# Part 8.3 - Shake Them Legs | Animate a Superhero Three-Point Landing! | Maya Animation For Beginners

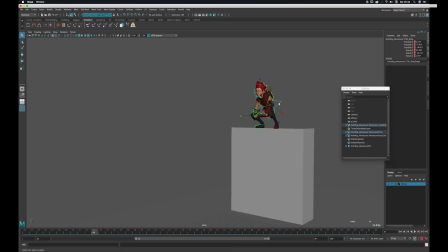6s
Okay, so moving on to the legs. So we've got a pretty good pass of the body control. You know, we've done our due diligence and we've maybe got it 90% correct. So now we'll move on to the legs and do the same thing. I'm not expecting them to be absolutely perfect after these passes.
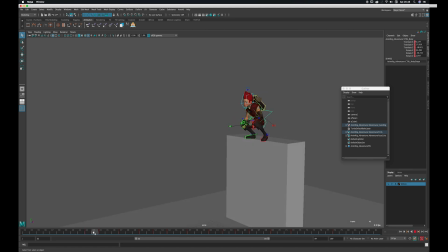24s
This is just a first pass. So what usually happens is I'll get the body control and the legs working pretty well and then move back around once we've done the top half of the body.
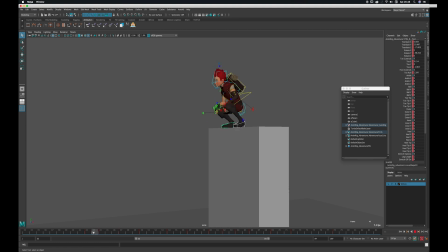36s
So just looking at the feet controls here, I can see we've got a bit of slippy slidey going on, and that's because we put the curves on spline.
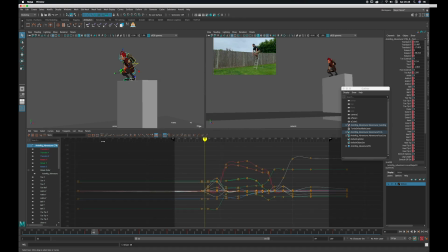44s
So with the feet I'll generally press the auto tangent button, and that just means that if it finds two values that are the same on keys one after the other, then it will put flat tangents on them, which means they won't move, they will stay solid. So with the feet it's a good idea to put them on auto tangent.
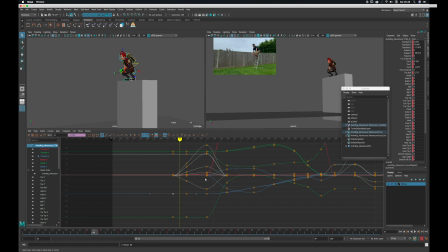61s
It just saves you a bit of time going through and finding those moments where the feet are meant to be on the ground, but they're sliding around. So now those feet are locked on the platform now, so that's good. Let's have a look at what those feet are doing.
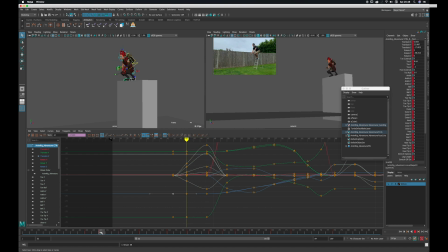76s
So I can see that they are intersecting. That means the feet are passing through the platform geometry. So if we just zoom in on the feet there and have a closer look, so you can see it's going right through there. So I need to fix that. So I think we'll have to raise the feet, make them a bit higher at these points,
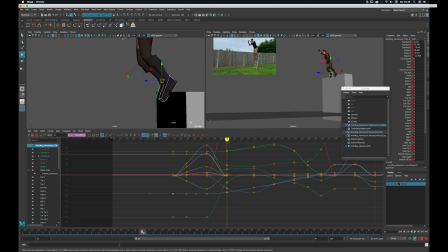95s
just so we get correct foot contact for a believable push off from the platform. So let's raise them up. I've got both feet controls selected here, and now because I've got Sync Graph Editor Display and Sync Timeline Display checked,
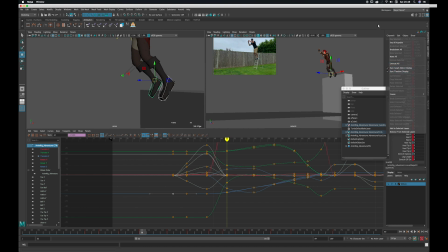112s
it means that if I hit Translate Y in the channel box, it will show me the Translate Y from both the controls I have selected. It will also only key that attribute when I hit S. So it's a good way of specifying which curves you want to actually work with.
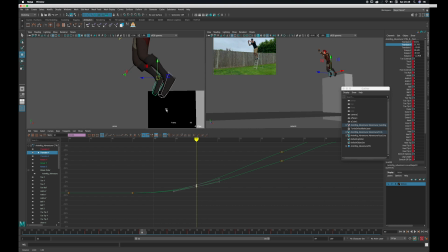128s
And I can easily grab the keys from both curves at the same time. I'm just going to add a new key here and just raise it. And then the same again. And just work my way through, just making that contact feel more correct.
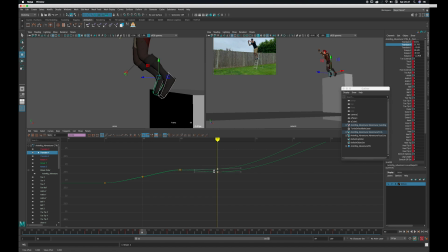147s
So I'll just continue to step backwards and forwards through the animation, just raise them where I feel it needs to be raised. So do the same on yours. I can see the toes are just pushing through the platform there, and the heels are still raised,
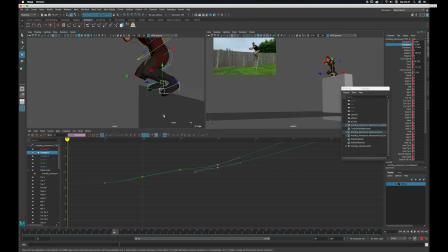164s
whereas actually in the reference I've got my heels on the ground, so that does feel a little strange. So I think we need to drop those heels during this moment to make the feet feel more correct. So I should just be able to reduce or remove the toe roll
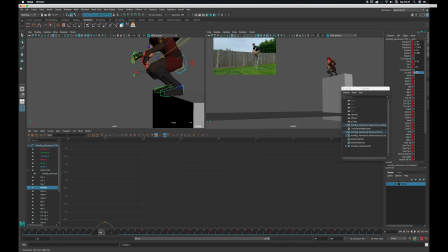181s
in the foot that we added earlier. So I'll just get rid of that, zero that. And now I can see the toe roll attribute in the graph here, just like any other attribute. So we have curves for that as well.
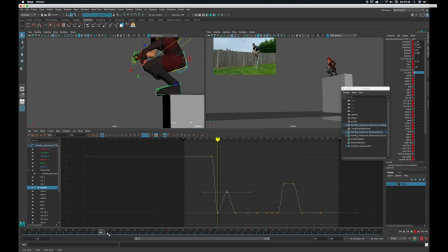195s
So I can pull this down to reduce the toe roll a little here, so that the heel drops but then just bounces slightly. So let's work on this foot closest to the camera individually.
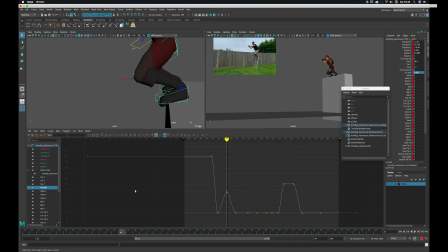213s
It will just select that control, and I'm just going to start working frame by frame and making sure that we don't get any of that intersection. So I can see here the toes are going straight through the platform. So we're going to try and remove that problem, just going frame by frame and adjusting the foot where it needs to be moved.
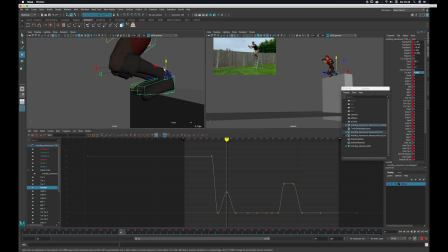233s
So we're going to lift it just to make sure we are getting that contact and the push off from the toes. I've just switched off Neb's curve so I get a better view of the foot,
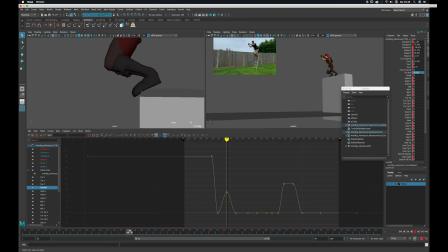246s
and I feel like we need to fix this pose here because our foot flies away from the platform rather than pushing off.